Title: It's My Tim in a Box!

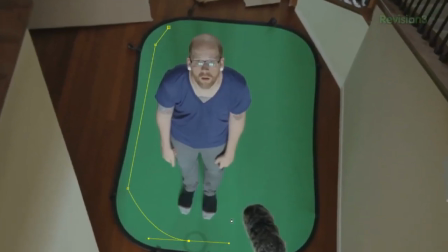Now, I will mask my image to make everything else go bye-bye except for Tim on the green screen. Then I will key my footage, which, to learn more about green screening, keying your footage and whatnot, check out this episode right here.
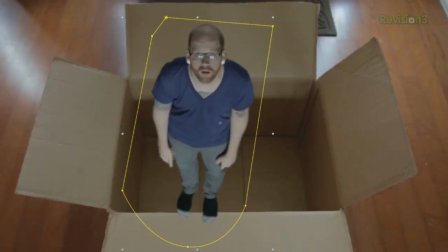We go into it in pretty good depth. So now with my footage keyed, I scale and position it to fit in the box and I am still unhappy with what I have. It really doesn't feel like Tim is in the box, so to help sell this effect I will do two things, both of which will have him interacting with his environment.
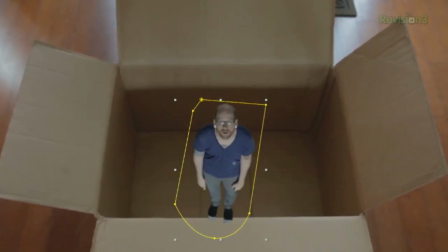So first I will move Tim down until his feet are on top of this box lid type area thing a bit.
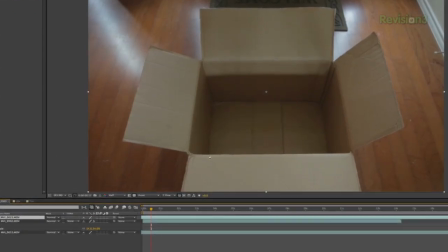Then I will duplicate the box footage, move it to the top of the comp, and now mask around the top lid area.
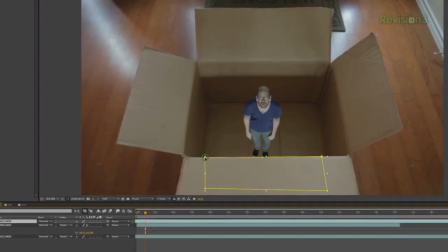And now I have this layer over Tim's feet, which has him reacting with the box just a bit more to help sell the idea that he is actually there. The second thing is shadows, which are always one of the number one things missing in most newbie composites. Shadows are a huge component to help sell the idea that what you are compositing into your scene is actually there. Honestly, we're all just bursting So I will duplicate Tim's footage, place it below the main Tim layer,
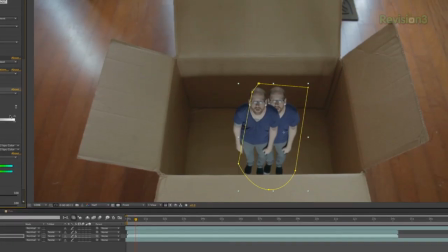add a leveler so I could then black out the footage, then add blur.
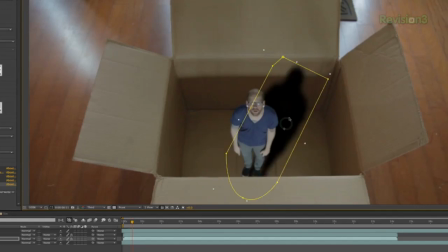Now I will rotate this one and elongate it a bit to make it seem like it is on the floor of the box. And mask, then feather to make it fit. Now I will create another shadow layer this same way, but this time position it on the back of the box.
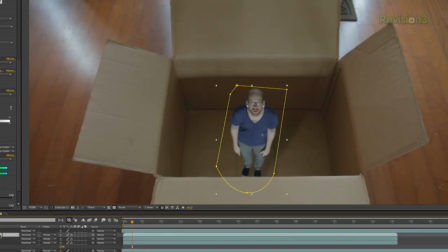I notice there's this bit of light here that's making its way over the top of the lid of the box and onto the back of the wall of the box. back wall of the boxy box
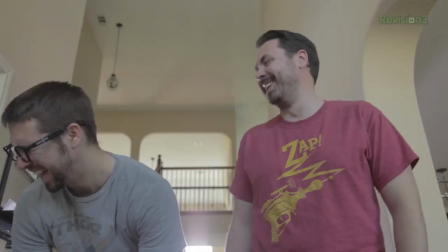box area man so i position that new shadow layer in that area stretch it to fit a
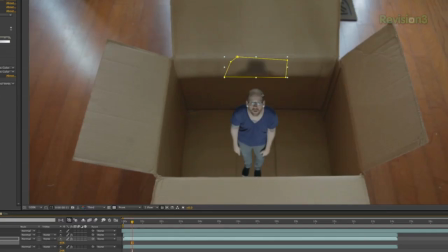bit then mask out starting with that line of the shadow on the box and now with just those small additions the effect is a lot more convincing now i have to say i'm not fully satisfied with how this came out we had to shoot fast and tim was just visiting for this little short amount of time and I messed up the lighting a little bit.
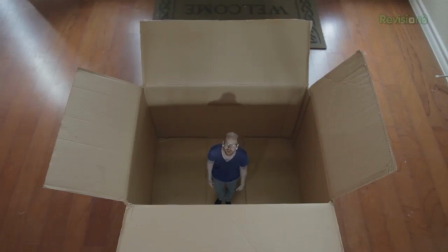For me the composite still doesn't work fully because the lighting isn't matched perfectly so make sure you are taking extra care to match your light. Kick him out he's a boy. But to recap step one get yourself a box,
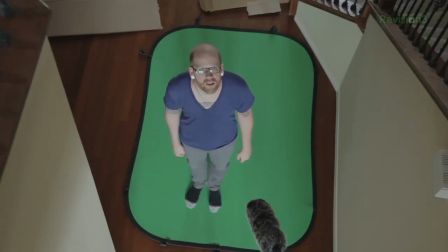step two act out being in the box, step three composite Tim into box and that's your Tim in a box. Sorry, I had to. A little reference to them. What's? Yeah. Okay. Okay.
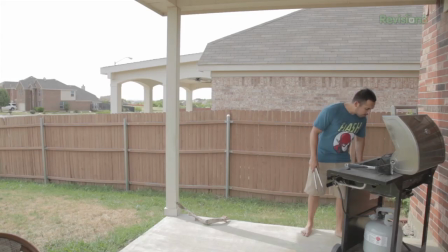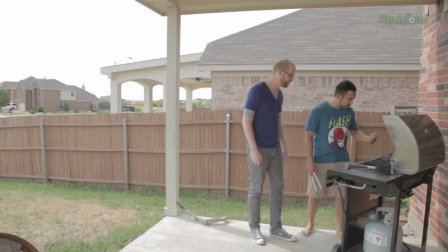Hey, what's up man? What are you doing? Trying to like the grill but I think it's out of gas. Oh, okay. Yeah. I think I got you. Yeah. Yeah.
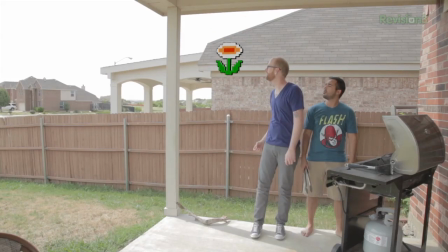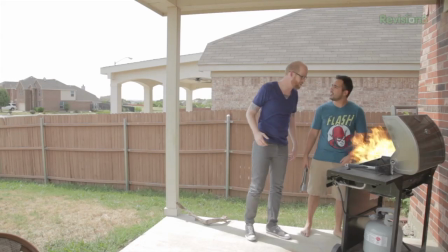Whoa. Thanks, man. No problem, dude. Any time. Is that a fillet?
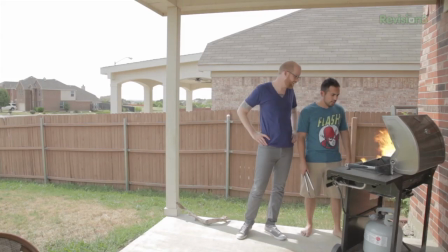It's like a 10 ounce fillet like Colby or something. It's a hot dog.
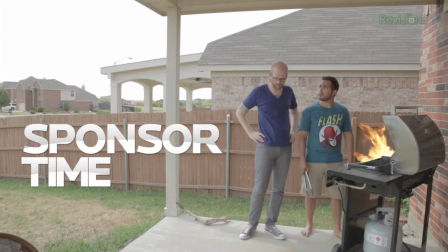No, yeah, it's odd. Looks good. Looks real good. Weather.
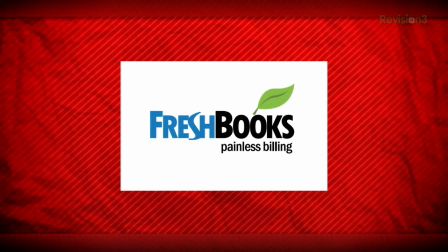Oh, hey, you caught me using FreshBooks. Now, what's FreshBooks, you might ask me? Let me explain it to you like this. If you're a creative or have your own business of any kind, you're going to have to do invoices, right?
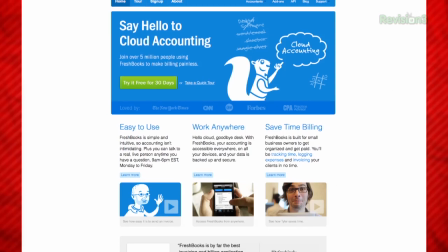Well, FreshBooks is a company that helps you cut down considerably what it takes to do that corporate portion of your business, get your invoices done, and get you paid much faster with their online invoicing service. It's fresher than fresh air. As you know, I've been using FreshBooks, and I love it. I even threw out my old invoicing service. And the best thing about FreshBooks is how professional it makes you look, from its presentation to the functionality of using PayPal to accept online payments. It's fresher than an Apple! For a small business owner's appearance is everything, and the best thing about FreshBooks is right now you can try it completely free.